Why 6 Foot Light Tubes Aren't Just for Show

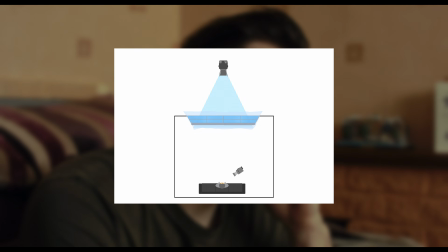(4:07)
One solution would be to place lights outside with diffusion across the window, but sometimes this isn't possible due to weather, space limitations, or maybe we're on the second floor.
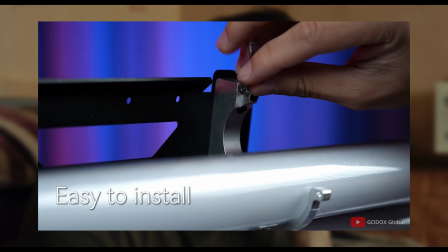(4:20)
So we used the TL180 quad light bracket holder, which holds 4 TL180 tubes.
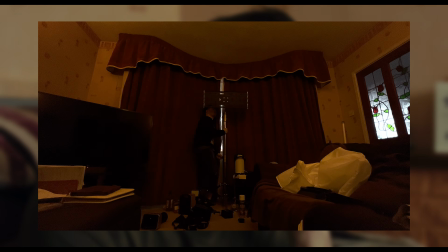(4:26)
This was set up in place of the window, with the natural light blocked out.
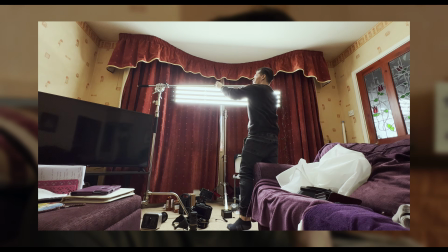(4:33)
Again, with our one-stop diffusion placed in front.
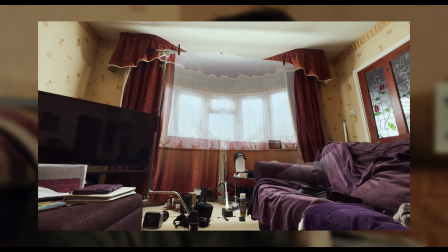(4:36)
You can see how the size and shape of this setup is similar to the way the actual window shape and overcast sky lights the location.
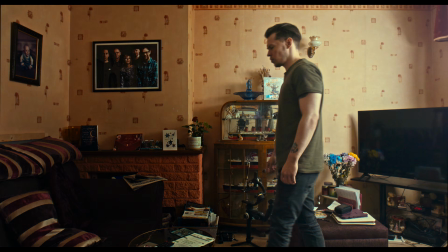(4:45)
And although the light fall-off levels are a little different than real natural light would be,
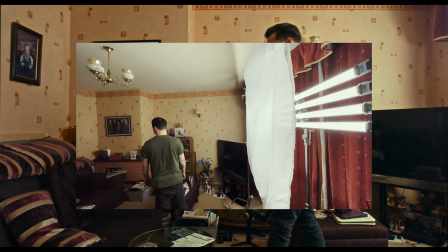(4:49)
it serves the purpose of the scene and creates a replication of the window light, replacing it and allowing us to light our sequence with consistency.
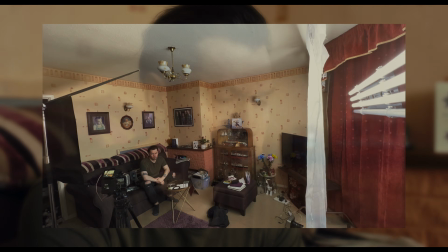(4:59)
The shot of our subject sitting down utilised the same setup, with a floppy flag set up near the camera,
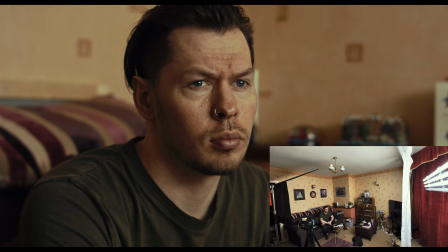(5:05)
acting as negative fill to create some shadow and a little contrast on his face.
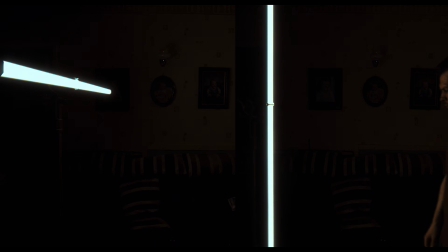(5:13)
Now, we don't always have to diffuse tubes. We can take advantage of how a tube shapes light by itself, with no modifiers. Due to the dimensions of a tube, we get a softer wrap of light horizontally when our tube is sideways,
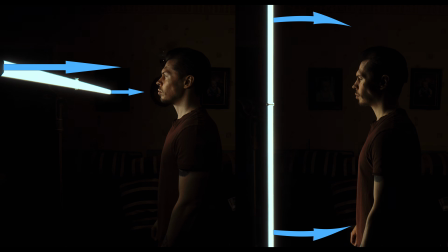(5:28)
and a softer wrap vertically when our tube is upright.
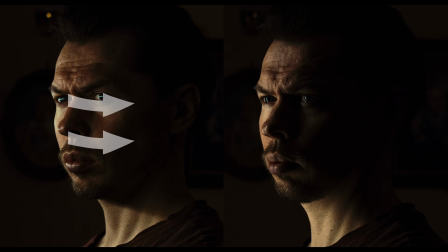(5:33)
The horizontal tube can see around our subject more, causing a softer horizontal shadow transition and a harder vertical one.
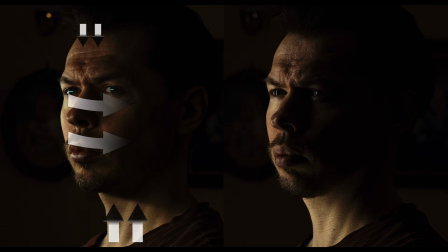(5:42)
And the vertical tube can see more over and under, causing a softer vertical shadow transition and a harder horizontal one.
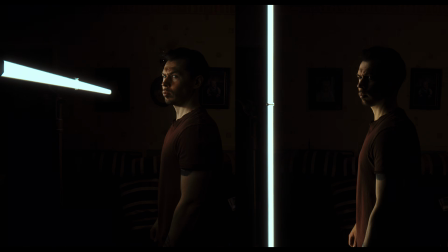(5:51)
We can take advantage of the shape of this light in a few different situations.
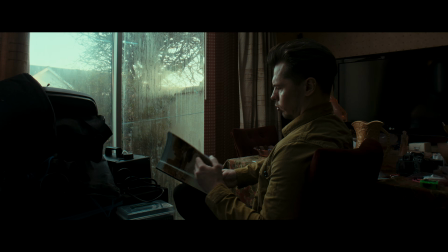(5:58)
So something as simple as this shot was actually lit using just the TL180 tubes themselves. We can see how they help to light the scene if we turn them all off, and then turn them on, one by one.
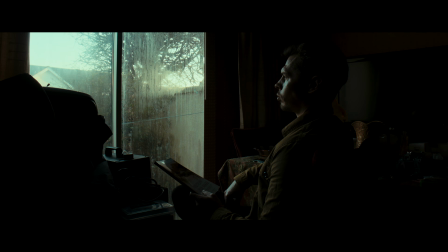(6:16)
You can see the evening sky outside was giving us a contrasty key light on the face, but barely lighting our room.
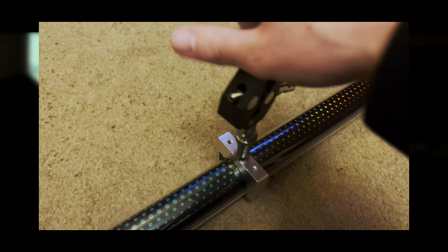(6:23)
Using one of the TL180's mount adapters, we used a super clamp to attach our TL180 to the curtain rail above the window.
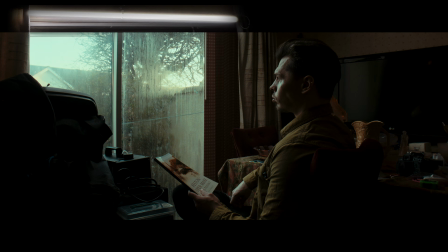(6:33)
Since the tube extends across the whole length of the window, it gives a starting point with which to extend the evening light from the window,
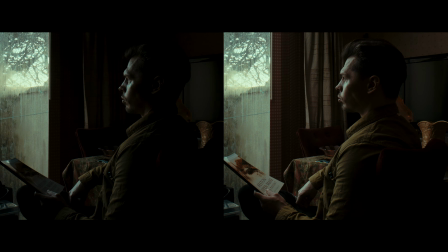(6:41)
adding some more exposure into the room and providing some fill light to the shadows on the face as it wraps around horizontally and bounces around the walls.
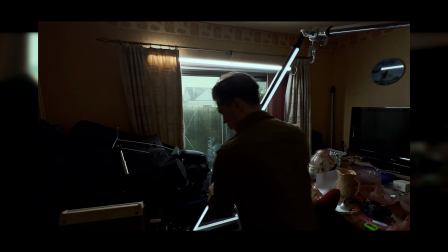(6:49)
We set up a second TL180, simply propped up vertically,
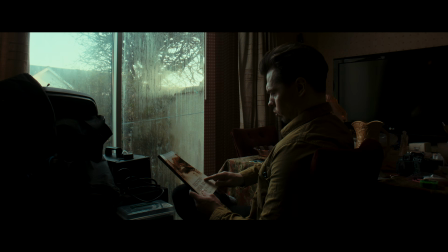(6:54)
just off camera, to add some more fill light into the shadow side of our subject's face.
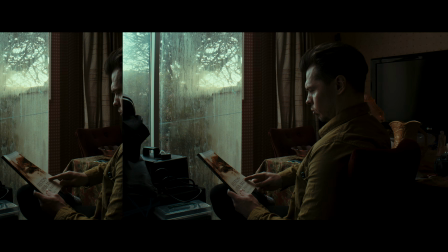(7:01)
Using the tube vertically rather than horizontally meant we could subtly fill in the shadows on the face without wrapping too much light around it and into the room.
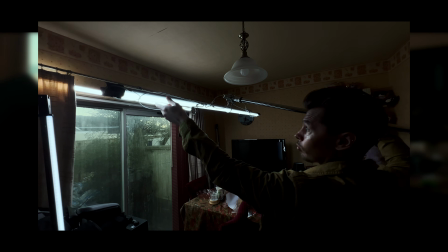(7:11)
Finally, we boomed a third TL180 above the scene, providing a subtle lift to the shadows horizontally across the room,
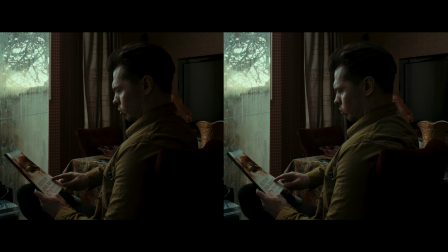(7:20)
adding a little exposure to the book, the top of the subject's back, and the table.
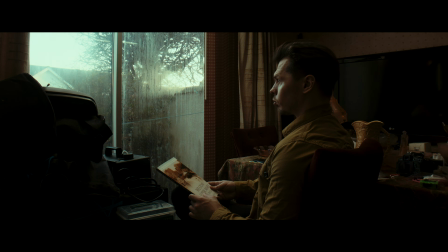(7:29)
Originally, we had our tube set to 6500 Kelvin, but this was a little warm compared to the cool evening sky.
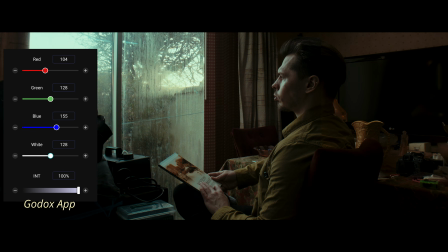(7:36)
So we used the RGB mode on the tubes and roughly matched up the colour of the tubes to the already existing light coming through the window.
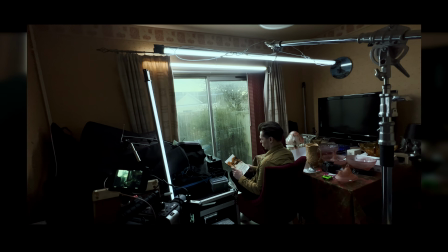(7:45)
You can see how we've subtly shaped the light in the room using the size and orientation of the TL180s,
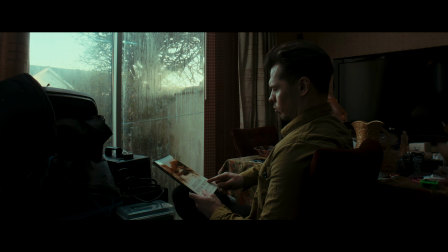(7:52)
enhancing the evening light from the window, making use of the portability and flexibility of the tube's length,
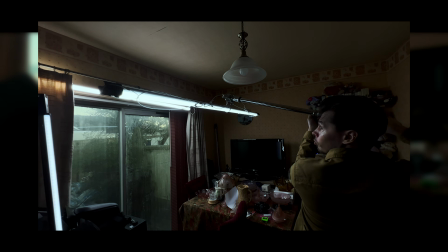(7:59)
shape and mounting abilities, with minimum space needed to set up our lights.